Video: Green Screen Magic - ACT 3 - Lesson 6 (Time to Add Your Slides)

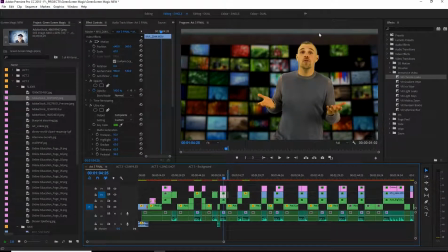12:11 Folks, humans don't consume So I still just attention to detail change that,
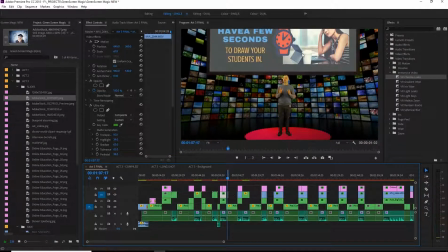12:17 media how we used to. because then when I come to the next wide angle, that's where it would be.
So that's pretty much creating slides. Pretty simple. So just focusing on getting your timing right, making it natural,
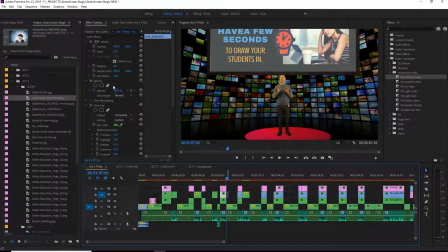12:32 blending it into your environment using the opacity and your any sort of blend mode that might work for you.
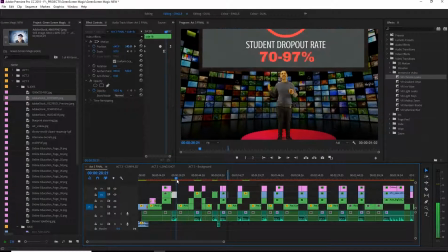12:39 And then let's just quickly look here at our third shot.
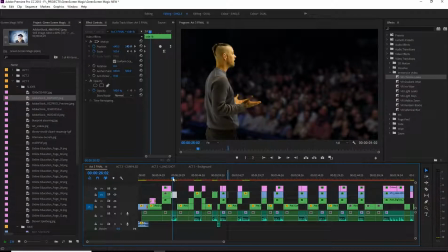12:42 If you've chosen to do that, the only thing I'm really going to say, because it's, you know, you really already have now the skills to apply the third shot and place it. I would use it sparingly and only in certain spaces.
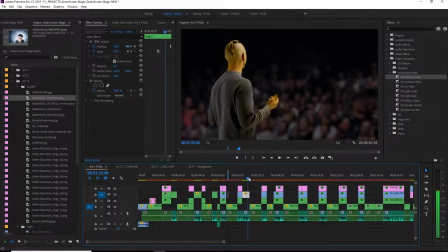12:59 I think I've only used it 3 times to give a little bit of the effect.
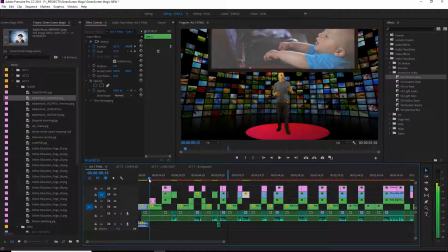13:05 And after the splash screen comes in, I kind of went through a long shot,
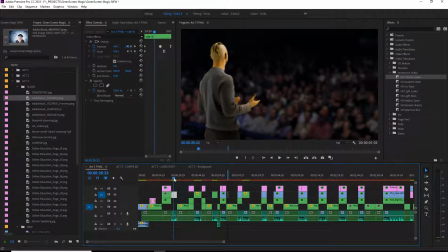13:14 close up, and then right away into the third shot, so therefore the viewer gets used to the shots that we're presenting to them,
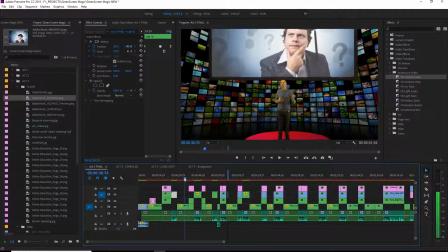13:23 and then starting to go through.
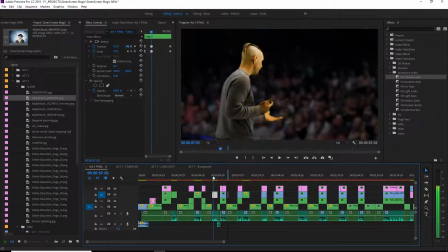13:27 So if you use it too much, it's going to get a little old. Plus, since the audience is not moving, if you hold there too long, it starts to look a little unnatural.
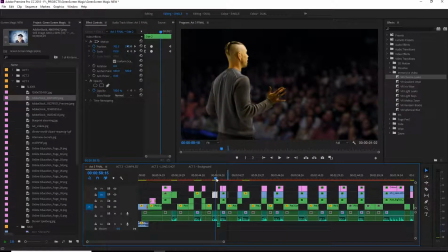13:41 So just a few words on that. Great. So that's pretty much the objectives to this lesson.
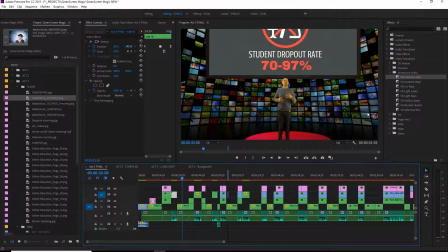13:48 Just looking at getting the slides in, darkening the background to allow for our foreground to pop a little bit more.
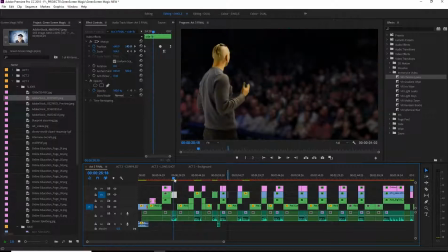13:56 And just a few words on this third shot. Again, it would be just the same way to compose it as we did with the close-up, and then just choosing little specific spots that you might still
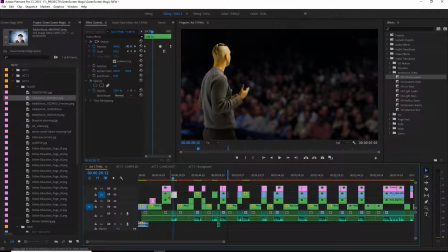14:12 need to fix because the close-up and the long shot weren't able to match for whatever reason. Now the third shot's going to be also a little difficult if you're using a podium, because we don't have a podium from this angle.
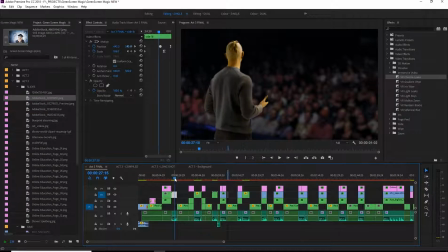14:27 So if that's the case, maybe going online, if you really want to do the third shot and you're using the podium, just get creative. That's pretty much what I would do. I would start just going and trying to find podiums that match.
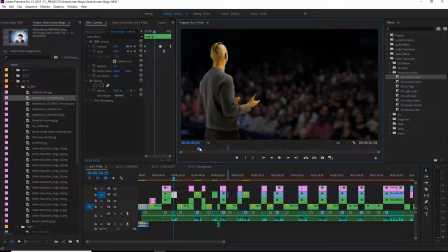14:43 And that's usually the limitation too to a lot of our creativity at this stage, is trying to find things for angles that that match.
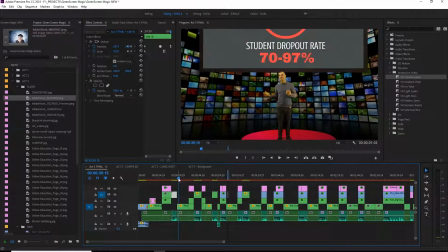14:55 So I'll leave you there. See you in the next lesson.